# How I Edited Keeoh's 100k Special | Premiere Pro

As a lot of you probably know, I am Keeoh's video editor, and we just recently posted the 100,000 subscriber special over to his channel. I wanted to make some content around this just because I'm very proud of this video. It's probably my best edit I've done for Keeoh, and it is a pretty interesting one, just given how complex the timeline is and the project in general. So I wanted to talk about a few things on the timeline and jump into the project file for this video. Before I get started, if you guys are new around here and you haven't already, consider hitting that subscribe button if you guys want to see more behind the scenes of not only Keeoh's content, but also a lot more editing style content, as well as editing challenges and some more exciting content coming soon. Also, if you guys want to see behind the scenes to these YouTube videos, as well as more in-depth editing and some gaming fun times, be sure to check out my Twitch links down below,
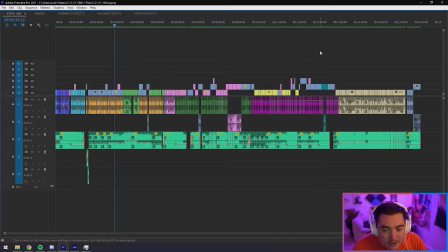51s
twitch.tv/AvesTV, where I'm live almost every day. Okay, so here is the timeline for the 100,000 subscriber special over on Keeoh's channel. On first look, it probably looks pretty crazy, especially because there's so many different colors happening, and that is the main thing I got questions about on Twitter.
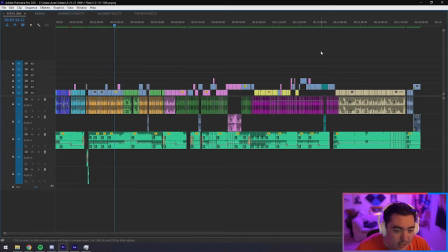67s
So I'll really quickly go over what each color means. It's very simple. Coloring just helps me stay a little bit more organized and know, like, oh, this is a Valorant clip, so I need to make it this color and put it on this spot in the timeline. So basically, blue is going to be the intro montage.
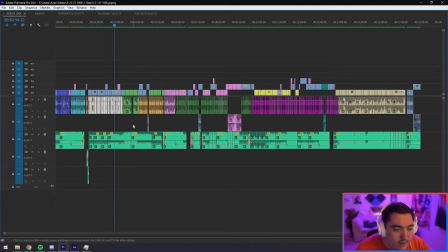84s
Mango is going to be the voiceover for the Overwatch section. Dark green is going to be the voiceover for the Fortnite section. Purple is going to be the voiceover for the Valorant section. Tan is going to be the outro montage. Anything that's like this regular blue color is technically unlabeled.
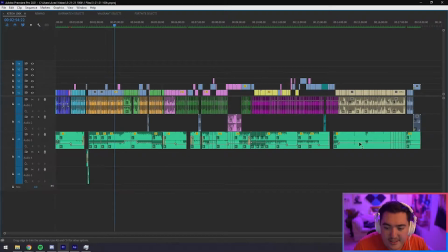104s
That's just the default color of video. And then this is the default color for audio sources in Premiere Pro. So anything that's that color is just other like miscellaneous stuff.
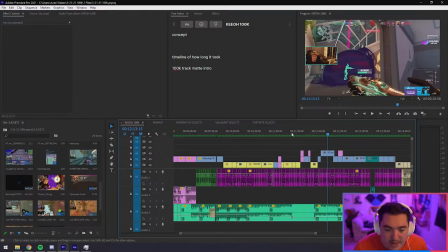114s
Like this is Keeoh on camera. All of the Valorant clips should be this yellow color. For the most part, I tried to stay organized. Once I hit this point in the timeline, it was like 4 or 5 in the morning.
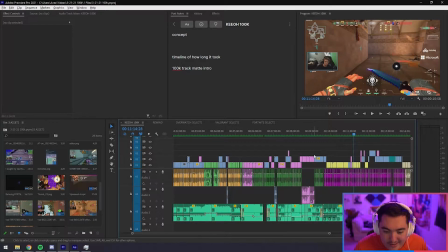125s
So it was definitely getting kind of late and things were starting to get a little less organized. Then moving on to Fortnite, anything that's this lavender color is going to be a Fortnite clip.
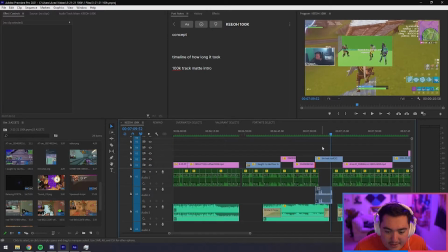134s
And then, like I said, anything here is going to be something specific. So for instance, this Tim host, I did not label as a Fortnite clip because it was kind of a more like special added element,
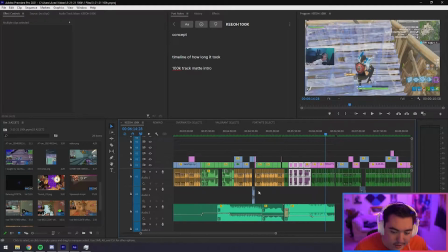145s
not just a clip while he's talking or a clip for a montage section specifically.
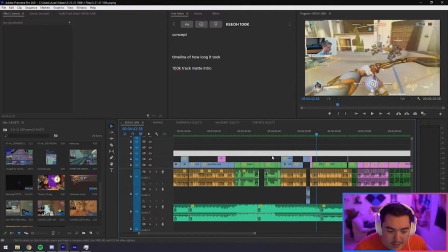151s
And then we come to Overwatch, and anything this forest color is going to be an Overwatch clip.
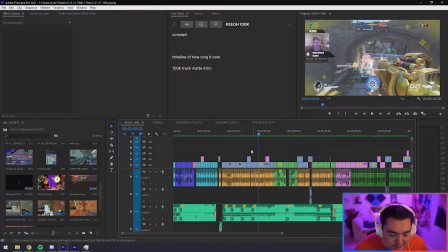156s
And same thing, you know, it's not perfect, but for the most part, it really helps me, especially with the voiceover part. That was the main part that I wanted to keep very organized to make sure that I knew what was happening on the timeline.
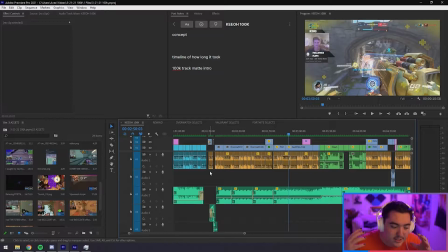169s
For an edit like this specifically, especially because it's narrative and there's a story behind it, you need the music to help that pacing and to help progress through the story and evoke those emotions that are in the story.
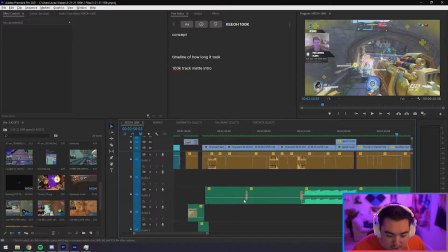182s
So not only am I extending songs, so you see areas like this where the same area of the song is repeated multiple times.
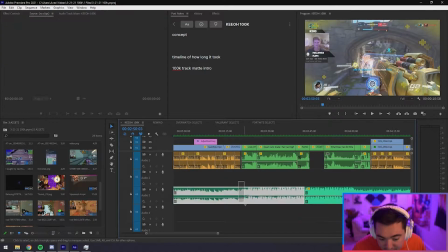190s
That's just for timing for the drop of this song specifically, so that the drop of this song
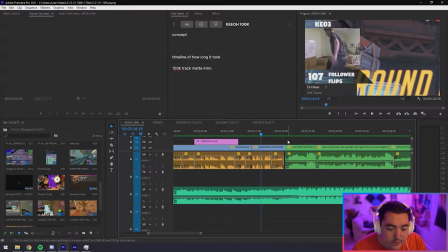196s
works out really well with where this voiceover ends and where this little montage section begins.
And then when I actually did it, that's how I got my first few thousand followers.
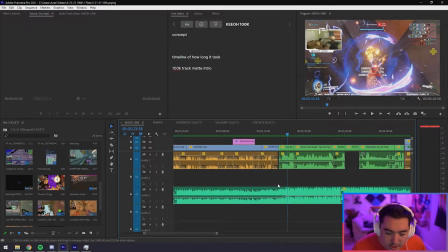210s
So you see the drop of the song hits perfectly. If I wouldn't have extended the song, the drop would have hit like midway between the voiceover, and that wouldn't have worked nearly as well as it did. I did a lot with the music, and you can see that not only in the levels, but also I did a lot of making songs longer or shorter,
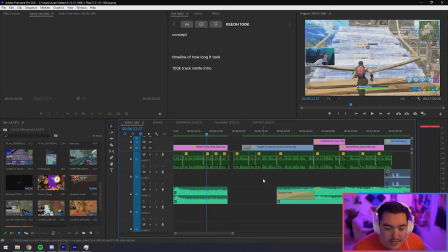229s
or the absence of music in an area that's a lot more serious like this.
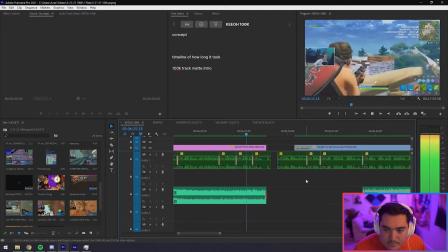234s I was getting everything going. The one part that I didn't upgrade, my graphics card, broke.
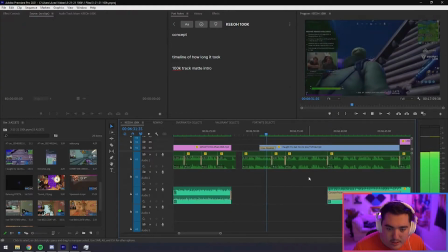240s This was probably one of the most pivotal moments in my streaming career.
And this part right here is the most serious part of the video. It's very endearing.
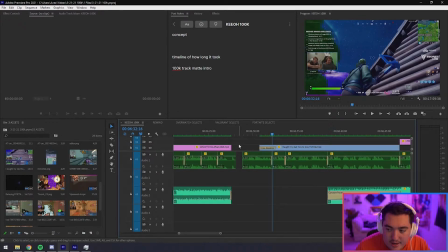248s
I've heard a lot of people that have teared up during this section. It's definitely very emotional and very somber feeling. And then it quickly picks back up, and that's why you see this music come back in, but it comes back in slowly to stay in that moment.
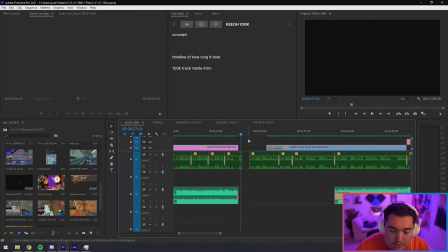263s
Not only can visual and audio being present help evoke emotion,
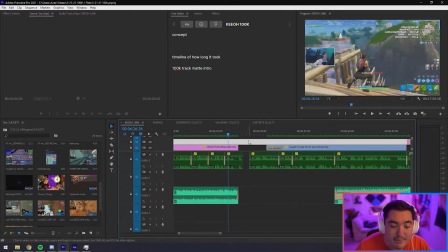268s
but also the abrupt absence of that can really strike you.
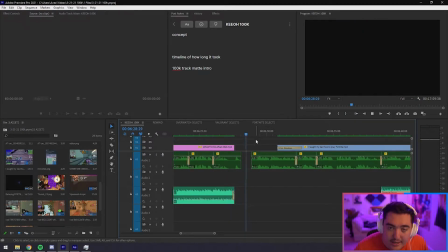273s And graphics card broke.
That's kind of what I did here. This was probably, it works really well.
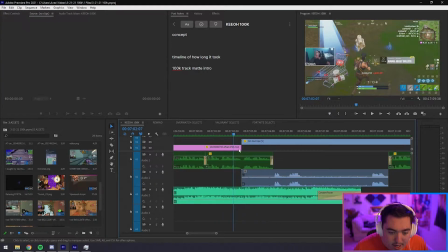279s
Then moving on a little bit, you know, I did a lot where you would see a video source before you heard the audio for it. So this is a perfect example of that.
By Tim the Tapman for over 20,000 viewers. Hey look, Mr. Dude.
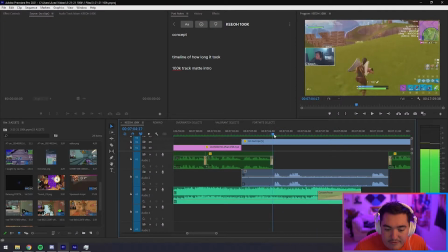294s
So you actually see the beginning of this clip before you hear the clip, and I do that a lot.
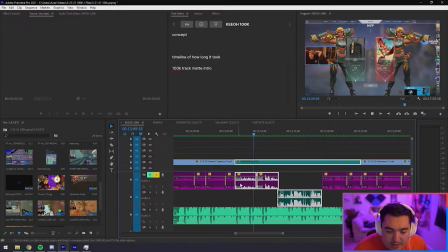303s
But you see here, as it's playing, you still hear the voiceover, and then it switches over in the moment where you need to hear the audio, because this part of the audio is not important in this clip.
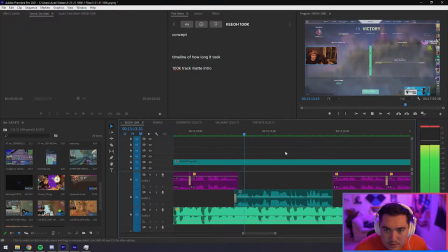314s I hit Radiant for the very first time. Keeoh, Wait, did you get it? Okay. Let's go, dude! Oh my gosh! Officially claiming the...
And I think this helps with the pacing a lot too. It kind of carries you between, before Radiant and after you hit Radiant, kind of bridges that gap a little bit.
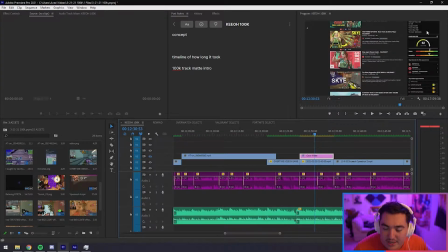333s
There are some instances where I'm like covering parts of the screen. Like I forgot to disable my vidIQ when I got this shot. So I just got a color matte that's the same color, and it just makes it look a lot cleaner. I did that a few times. And then I did a lot of this kind of stuff when there was stuff that is not the right resolution.
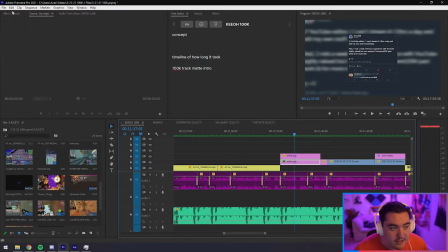351s
I do this a lot anyway, and this is how I edit a lot of TikToks as well, is I just put a nice camera blur on there. You see the background actually moving, but this is basically just scaled way up, has a little bit of blur on it, and then it actually moves to just kind of make it look a little better.
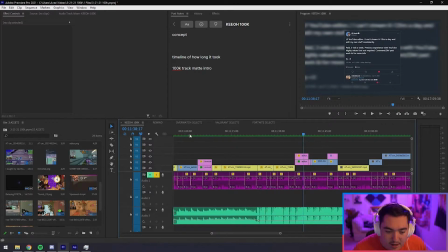368s
And then I scaled up this tweets. There was another, this immortal area here.
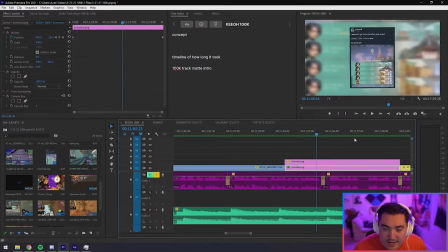374s
I decided to zoom in on just the match history and again make it move, and then I actually added a little rotation on this. Just little things, it would have been fine if it's just completely stationary on the screen.
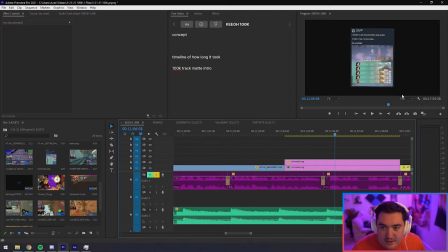386s
It would have looked fine, and honestly it probably would have been fine to also have it on a screen like this, but you see this just kind of pops a little bit more,
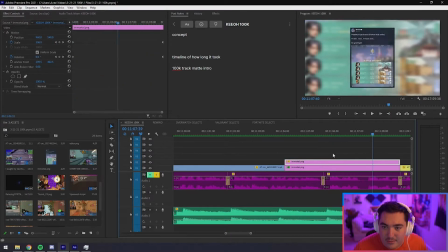394s
and then the movement kind of gets your attention a little bit of what to look at and to read this
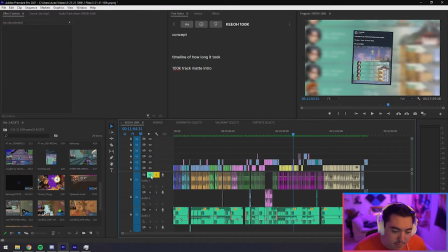399s
tweet and stuff. The most impressive thing probably on this timeline is how
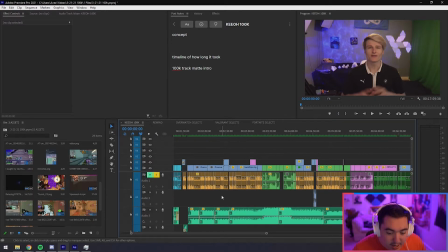405s
I used the music and timed it really well with everything. And that's just a lot of experience of doing this, because I've done a ton of editing like this in my traditional experience.
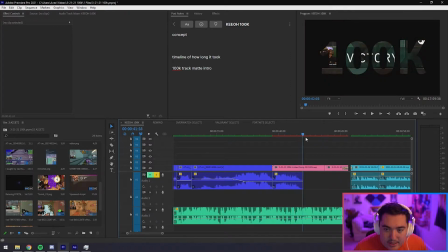415s
The last thing I will talk about real quick that I might get some questions about is this mask that I did here for the 100K. There's a few different ways you can do this. The first idea I had to do this was to just go into After Effects. So that's why you see that this is actually a linked composition. So I have After Effects here open.
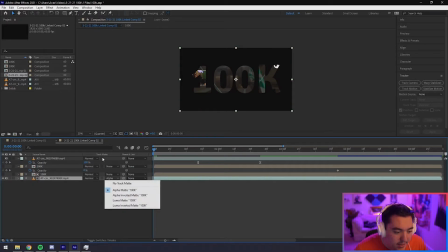435s
All I did was put the 100K over top the clip, and then toggled this until I see track matte and hit alpha matte. And then that's where you get this effect here.
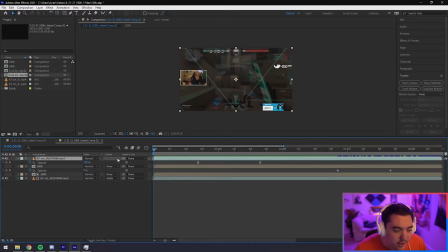445s
And then to transition into it, I duplicated the clip without the track matte and just faded it out. So all it's doing is animating the opacity to fade out, and then that reveals the track matte layer underneath.
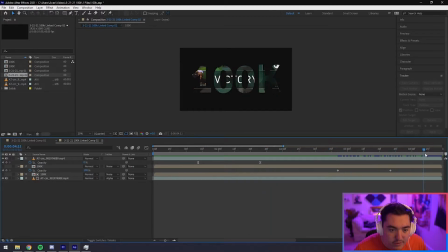460s
And then to finish it off, I wanted to go to a full white 100K at the end. So I duplicated the 100K layer with no track matte or anything, and then animated this opacity to go from 0 to 100, and then it covers up the track matte.
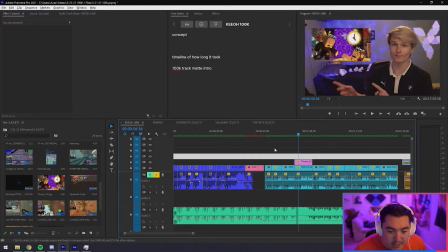477s
So very simple, but it looks really good, I think. And it is something that you can do inside Premiere, but for me, it was just easier to open After Effects real quick.
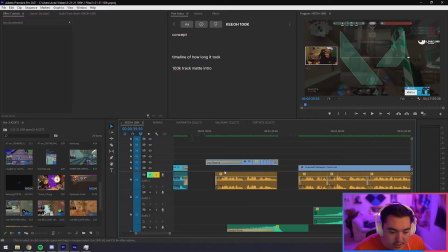486s
One more thing I'll talk about real quick is this little area right here at the beginning. It's probably my favorite area of the entire edit, of when this music drops out, he says thank you, and then it comes into this.